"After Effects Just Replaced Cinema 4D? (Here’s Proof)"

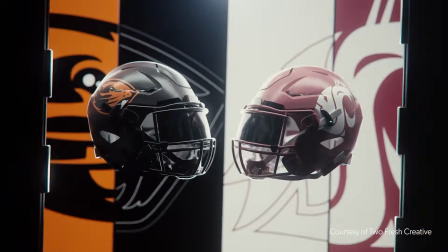This used to take Cinema 4D or Blender, now it's inside After Effects. Because After Effects just leveled up in a big way. We're talking real 3D meshes,
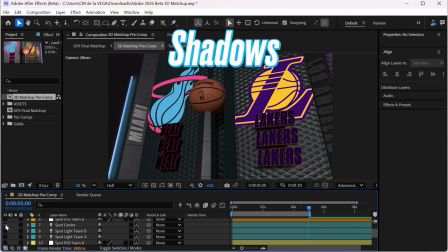substance materials, displacement for depth, and lights that finally cast shadows on your scene.
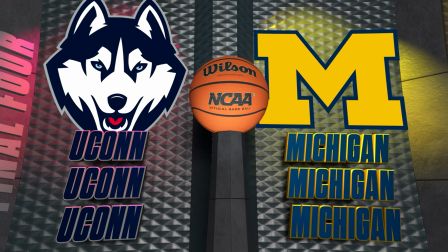I'm breaking down how to create a full 3D sports matchup motion graphic.
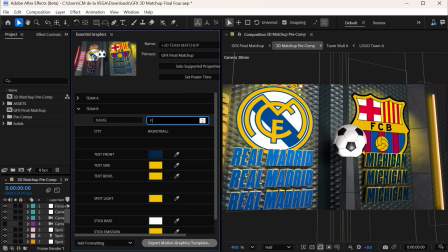Stick around till the end of the video. I'm giving away the full After Effects project file so you can use this for your own teams.
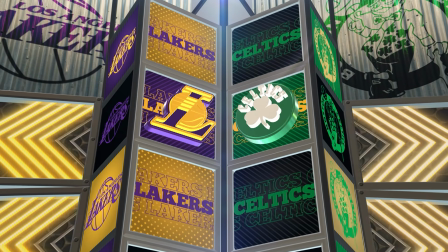And if you're trying to level up your sports game, I go way deeper inside my sports motion graphics masterclass.
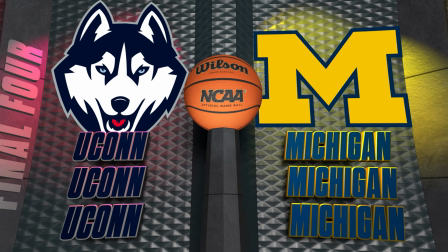The link is below. This entire look comes down to 3 things: lighting, materials, and keeping your scene simple.
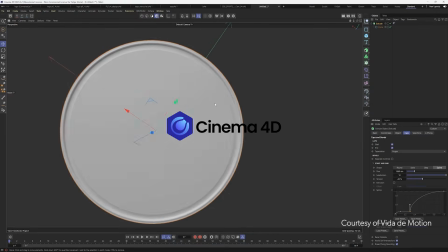If you get these 3 right, everything else falls in place. Right now, you still can't modify vertices, edges, or faces on these meshes.
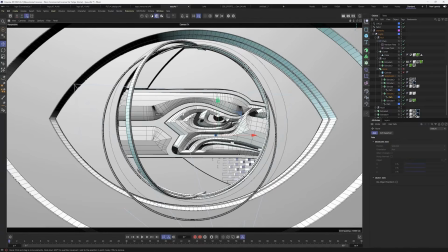So for more complex builds, you'll want to create your models in a 3D app and import them into After Effects.
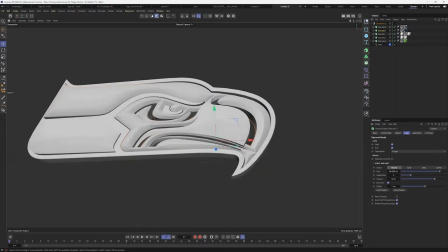But as AE continues to evolve, I wouldn't be surprised if that changes soon.
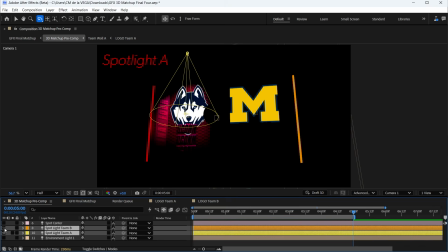I'm using 3 spotlights and 1 environment light. This is where the scene really starts to come to life.
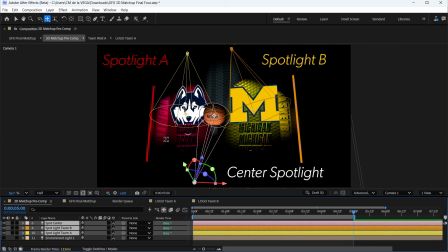1 spotlight for each team and 1 in the center to illuminate the basketball.
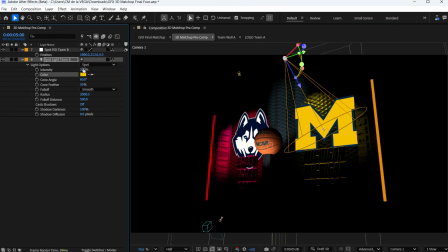I'm also tinting the team lights using their colors and boosting the intensity so they really pop.
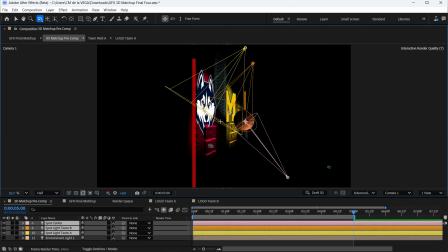Using team colors in your lighting instantly makes the design feel more intentional. And this is one of those small details people notice even if they don't realize it.
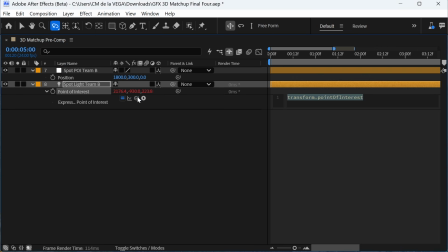Now, spotlights can be a little annoying to control. A quick trick for this: I link the point of interest to a null object and it makes it way easier to manage.
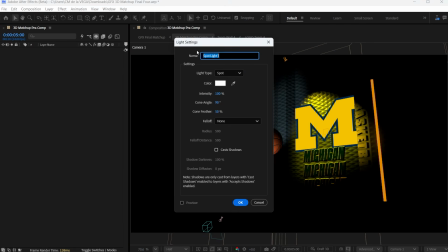Finally, I added an environment light for overall global illumination. This is what ties everything together.
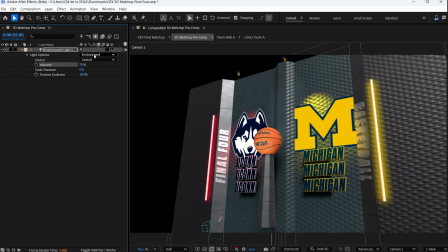I lowered the intensity to give the scene a slightly moodier look, and I'm using the default image here, but you can swap in any HDR image you want.
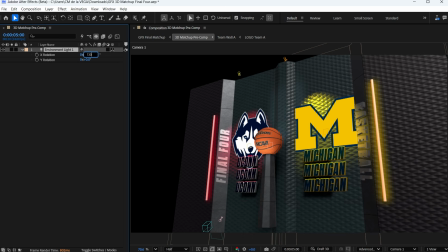And to finish it off, I adjusted the rotation so the light hits evenly across the walls.
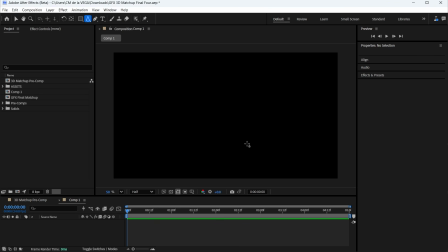Drop in a mesh and adjust the properties. This part is simple, but it sets the foundation for everything.
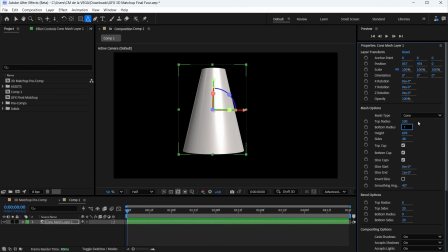For this example, I modified a cone mesh to create the center column that holds the basketball.
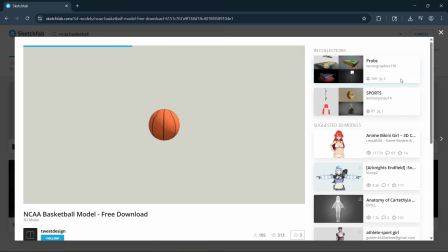And the basketball itself is just a free 3D model from Sketchfab.
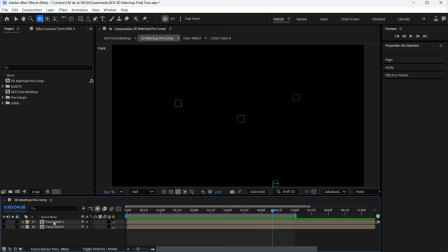This scene is built around 2 pre-comps, 1 for the visiting team and 1 for the home team.
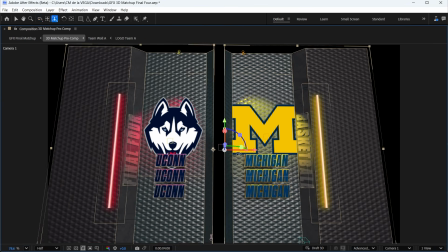The key idea here is symmetry. This alone will cut your build time in half.
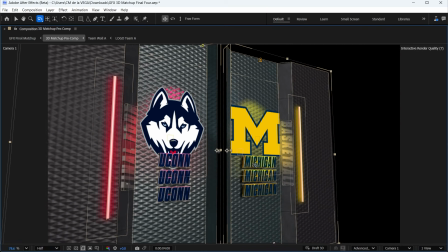I'll build one side of the set, then duplicate it and flip it to create the other side. Let's jump into the team pre-comp so you can see how this works.
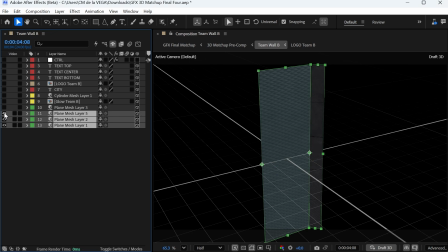This is where it starts to come together. It's mostly plain meshes in different sizes, rotated to build out the wall.
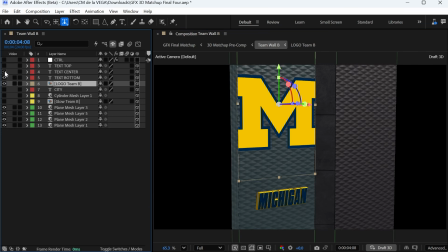I dropped in the team logo, added text, and extruded the text into 3D.
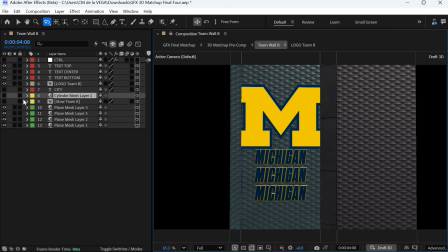Quick tip, you need to be using After Effects Advanced Render Engine for this. Also, at the moment, you cannot apply effects directly on the 3D mesh.
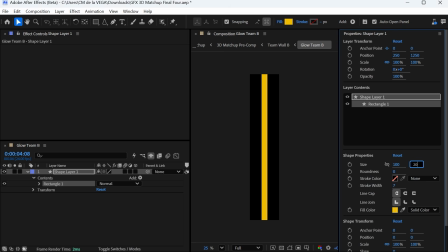So for the glow on the glow stick, I faked it. I created a comp, added a shape layer, and used a blur effect to simulate the glow.
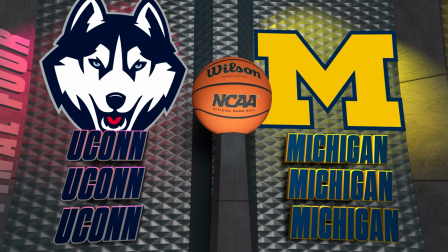Let me show you how to build these walls quickly using 3D meshes and the snap feature.
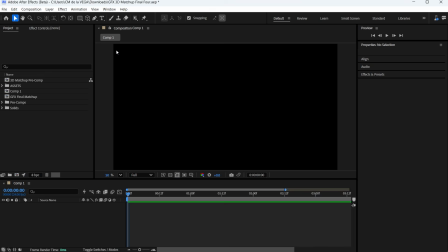Once you see this, it clicks fast.
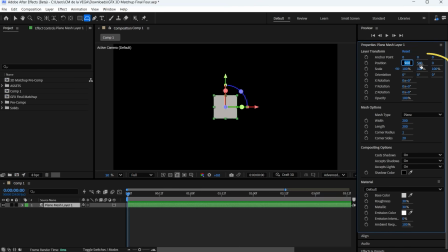I'll grab the mesh plane tool, double click to create one, and place it at the origin, 960, 540, 0 for a 1920 by 1080 comp. In the properties, set the width to 600 and the length to 1500. That's our first wall panel.
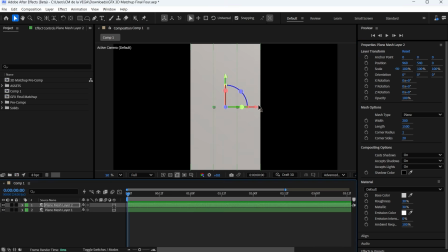Duplicate it, change the width to 200, hit Y for the anchor point tool.
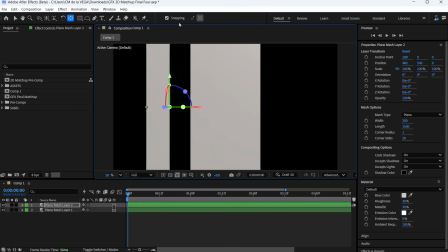Snap the anchor to the edge, make sure that snapping is on. Switch back to the selection tool, the letter V, move it, and it'll snap right into place.
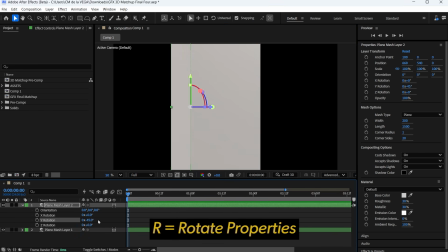From there, rotate it. I'm using -45 degrees, and now you can start to see the structure forming.
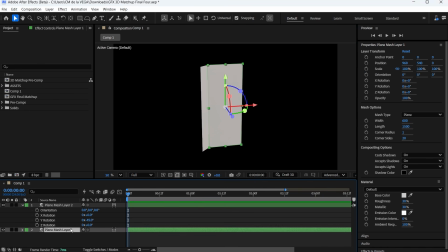Repeat the process for the next panel. Duplicate it, and let me move this mesh.
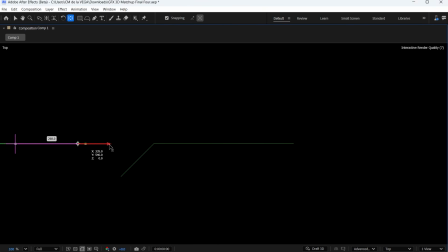Switch to the top view, adjust the anchor, then move it, and it should snap it into place.
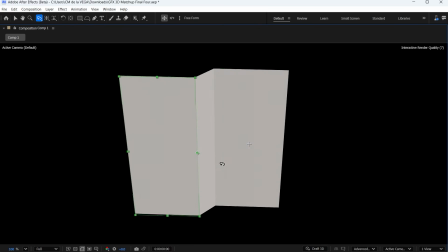And at this point, you can see how you can build this out pretty quickly. Right now, this looks pretty flat.
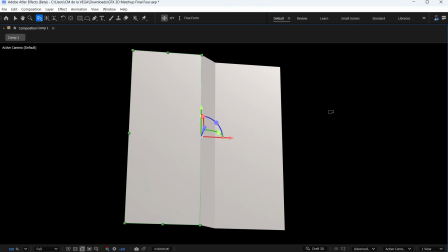Watch what happens when we add a substance material.
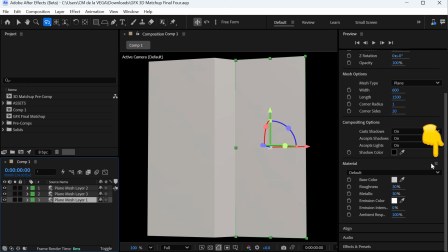This one step does a lot of the heavy lifting. Click on the hamburger icon, go to Get Substance Community Assets.
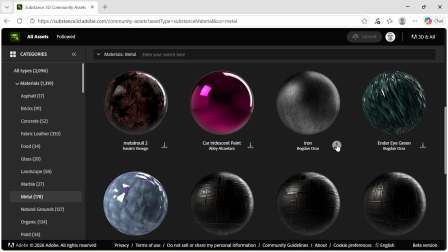This takes you to Adobe Substance where you can grab free materials. Download, import into After Effects, and select it from the dropdown.
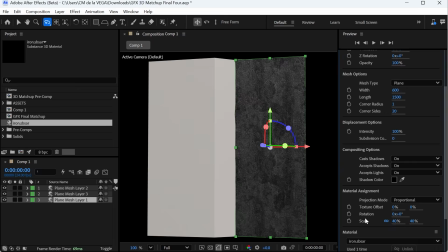And this is where it starts to feel real.
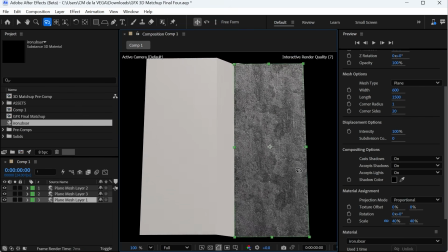These materials come with built-in texture, roughness, detail, colors, so you're getting realism without doing extra work.
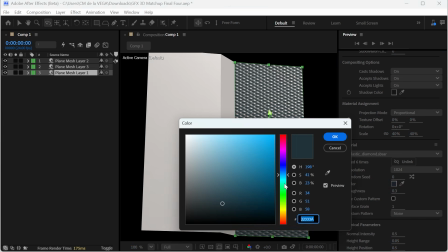And the best part, you can tweak everything. Scale it, adjust the color, push the detail as far as you want.
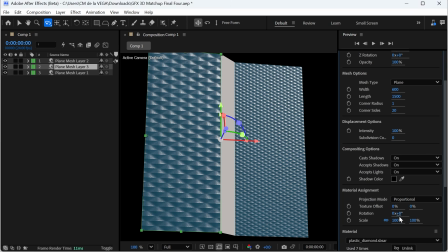Small changes here make a huge difference, and this is where you start separating beginner from pro. I like to keep materials clean and subtle, just enough to add depth without distracting from the design.
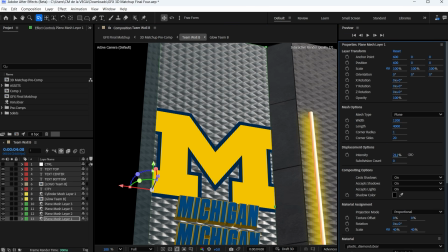This next step is what really adds depth. Now you're actually getting real surface depth.
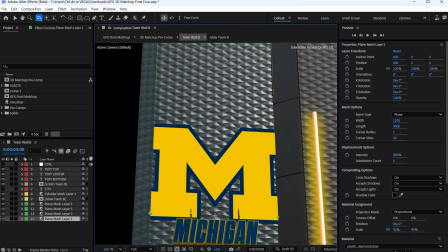Displacement pushes and pulls the surface based on its texture. You can crank it up for something more dramatic or keep it subtle for a cleaner look.
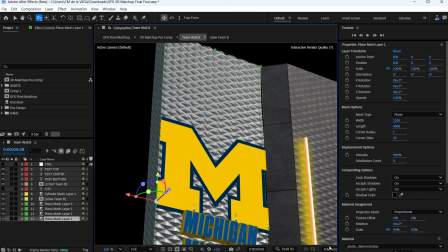But even a little bit makes a big difference.
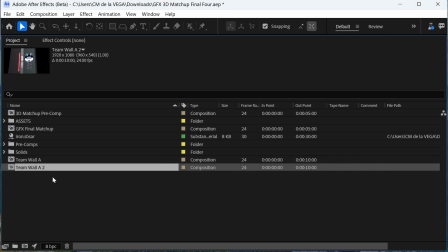Once Team A is done, duplicate the comp, Command or Control D, rename it to Team B, and jump in.
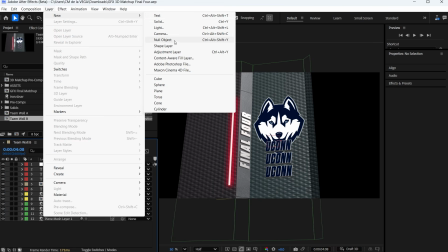And this is where everything starts to connect. Create a null object, name it Flip, and parent your 3D meshes using the pick whip.
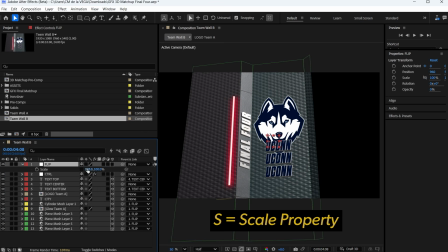Then go to Scale, unlink the axes, and set X to -100.
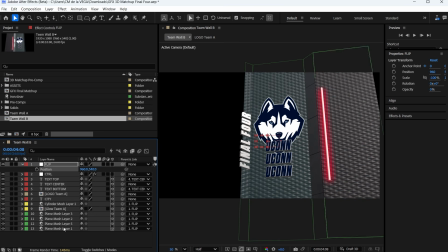That mirrors the entire set. Just make sure your null and your 3D meshes are at the origin first.
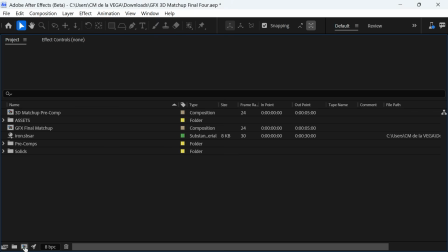Otherwise, the flip won't land where you expect. Now create a master comp, same dimensions and same frame rate.
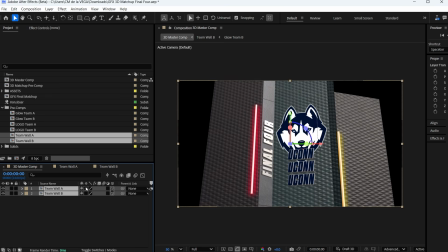Bring in both team comps, place them in 3D space, and enable collapse transformation so all the 3D data carries through.
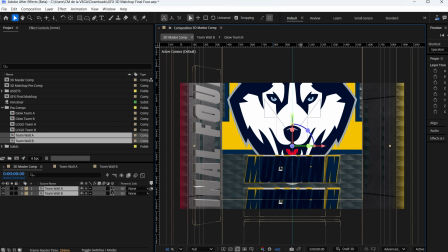To line everything up, I dropped the guide at 960 for the X-axis, the center of the frame, and snapped each side into place.
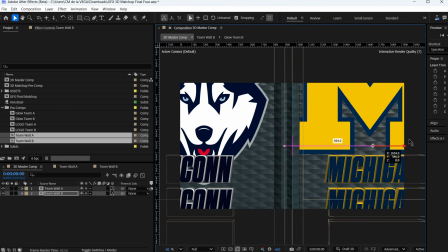From there, it's basically like Legos. Everything just snaps into place.
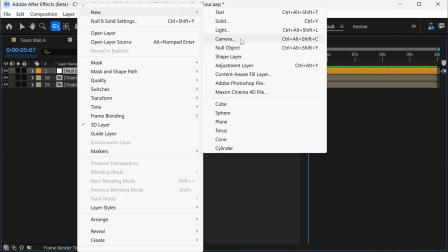Right now, this is completely static. Create a 2-node camera and a null object.
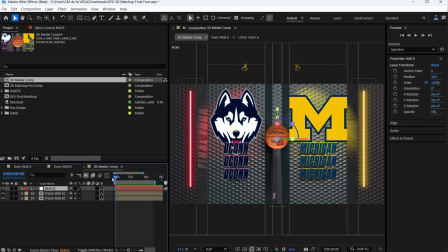This is the difference between a comp and a shot. Animate the null in 3D space just to start and end keyframe.
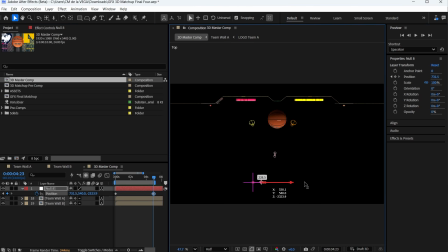Subtle camera movement instantly adds production value. Even a tiny move makes this feel alive.
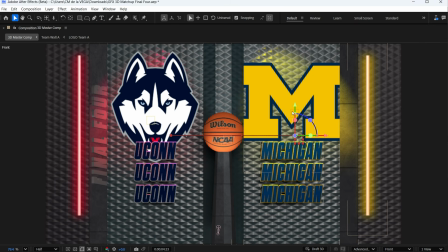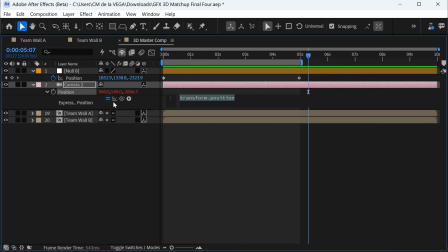Then link the camera's position to the null using the expression pick whip so it follows that motion path.
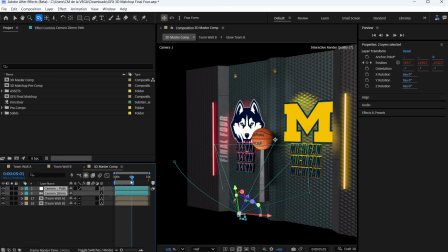Since the point of interest stays fixed, the camera always stays focused on the center as it moves. You don't need anything crazy, amigos, just a bit of movement across the scene. To get the free After Effects project file, check out the Sports Mega Bundle.
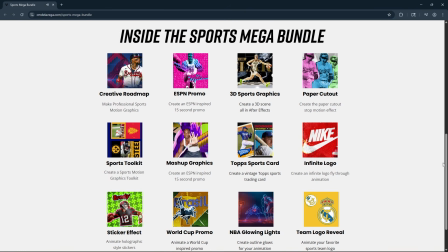Link is in the description. This will save you hours of work. To swap logos, go into the logo team comps.
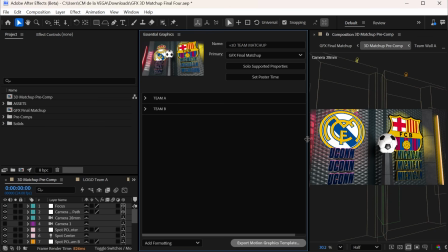To update text and colors, open the Essential Graphics panel and make your changes there.
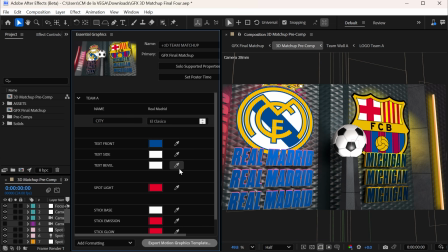Everything else updates automatically. That's the power of setting this up the right way. From there, make it your own. Change the camera, tweak the design, have fun, and be creative.
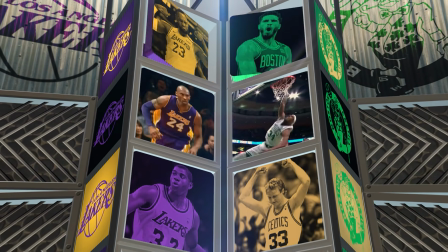If you want to start creating graphics like this for real clients, not just tutorials, check out my Sports Motion Graphics Masterclass.
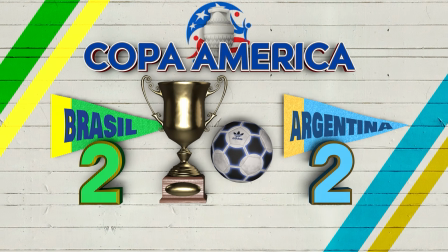I break down the full workflow, step by step, the design thinking, and how to actually build at a professional level. Links in the description. And amigos, remember that life is a gift, make it count.